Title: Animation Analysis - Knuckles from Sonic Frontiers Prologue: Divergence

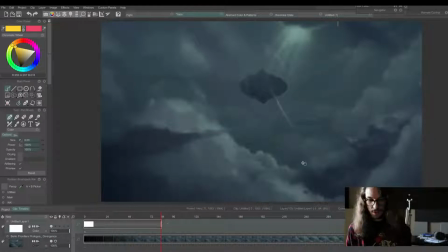(0:12)
to be talking about the animation and film techniques that went into making this Sonic Frontiers prologue. And I really like it because it's all about Knuckles, my favorite Sonic character.
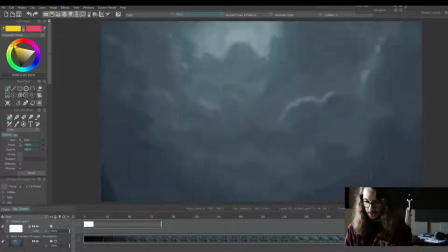(0:29)
And it references Sonic 3 and Sonic Adventure, which are like the games I grew up with.
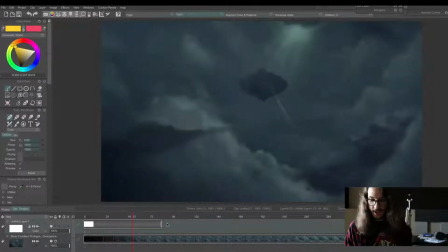(0:36)
So the very first shot is a scene of Angel Island, and what you see is this little patch of light here attracts our eye. And hold on, yeah, all right, so I can draw now.
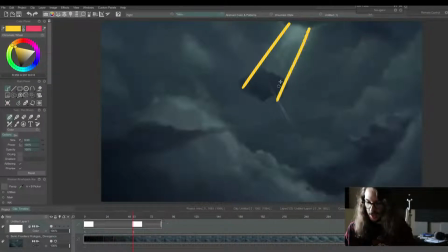(0:55)
These diagonal lines essentially draw our eye to this island,
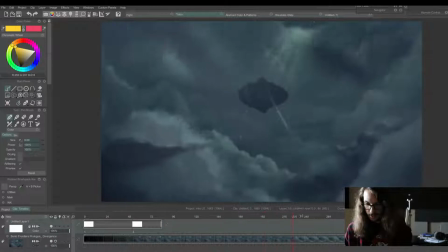(1:01)
and then we cut to a more close-up shot,
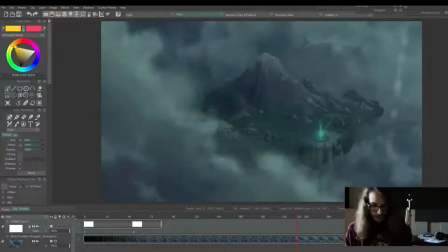(1:08)
and you have these clouds that are framing the shot, and these are all layers. So you have these different layers of clouds that create this sort of depth because they're moving at different speeds.
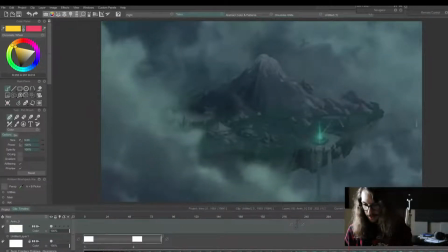(1:27)
And on top of that, you have the rain on their own layers that's falling down. So some of these raindrops are really close to the camera and are kind of blurred out, like right here. And so you have these different depths of raindrops that are creating this kind of 3D effect.
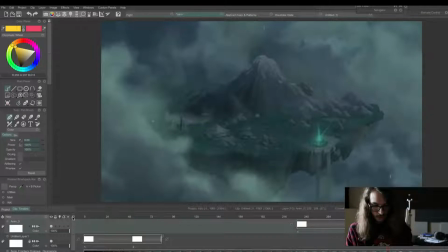(1:44)
Even though these are all 2D assets, these are all just flat still images, you can still get a 3D world feel with this.
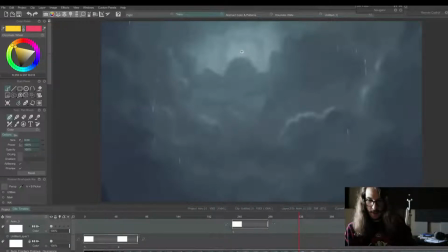(1:54)
And so then we cut to this shot of the patch of light, and the camera tilts down,
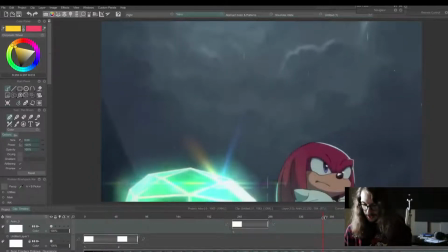(2:04)
and the raindrops are going down in the same vertical direction, and it tilts down to this,
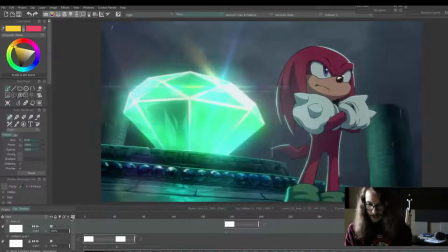(2:09)
our first shot of Knuckles in the Master Emerald. And all these lighting effects on the Master Emerald basically show how important it is, and it really draws your eye with these star shapes. Like, this is very special.
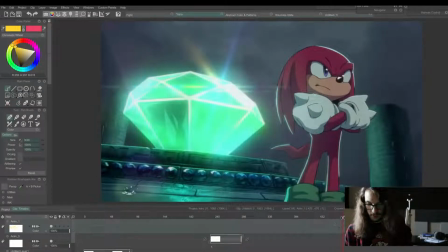(2:28)
And then of course Knuckles' stoic pose shows that he is a very stern character.
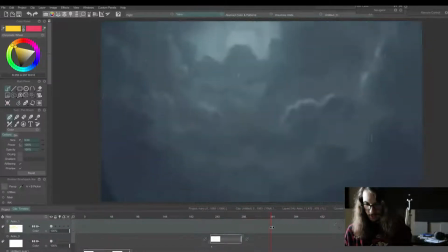(2:38)
And also something I just noticed is that, so you have this focal point right here
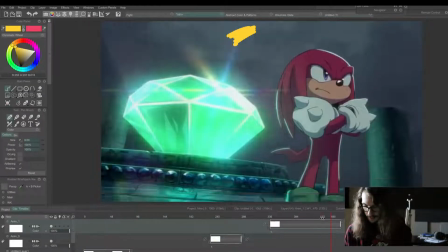(2:45)
that comes down and matches up again in like a diagonal type of shape with the Master Emerald here.
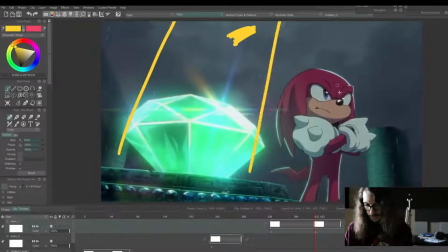(2:54)
So this is all just like solid cinematic type of framing, and Knuckles is even kind of angled as well. He's also mirroring the angle of this tilt shot.
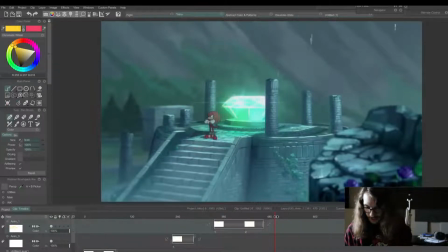(3:15)
And then of course he's not completely alone because he's got some flickies and animals on the island.
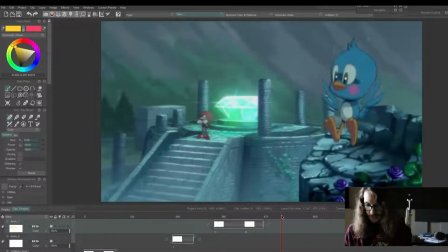(3:23)
And a lot of these shots at the beginning, there's like very little to no animation in Knuckles. This is one pose, this is one pose, but the environment animations keep the scene feeling alive, as well as the subtle camera movements.
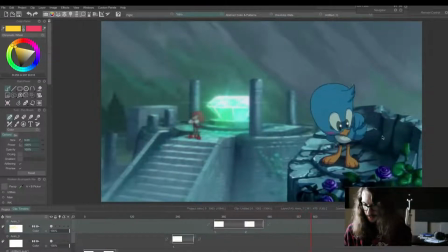(3:38)
So even though Knuckles isn't animated right now, this feels like a living, breathing world because you have this cute little flicky. And you'll notice that it's all cute and checking its stuff, you get some personality,
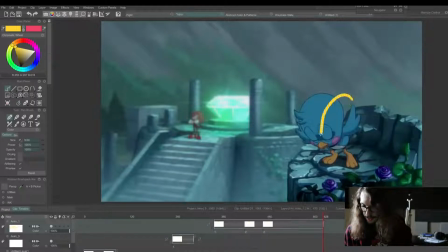(3:53)
and then it crouches down to anticipate the jump up. So it crouches down and then shoots up. So you have these opposing shapes that create this dynamic energy, and this is animated on 2s.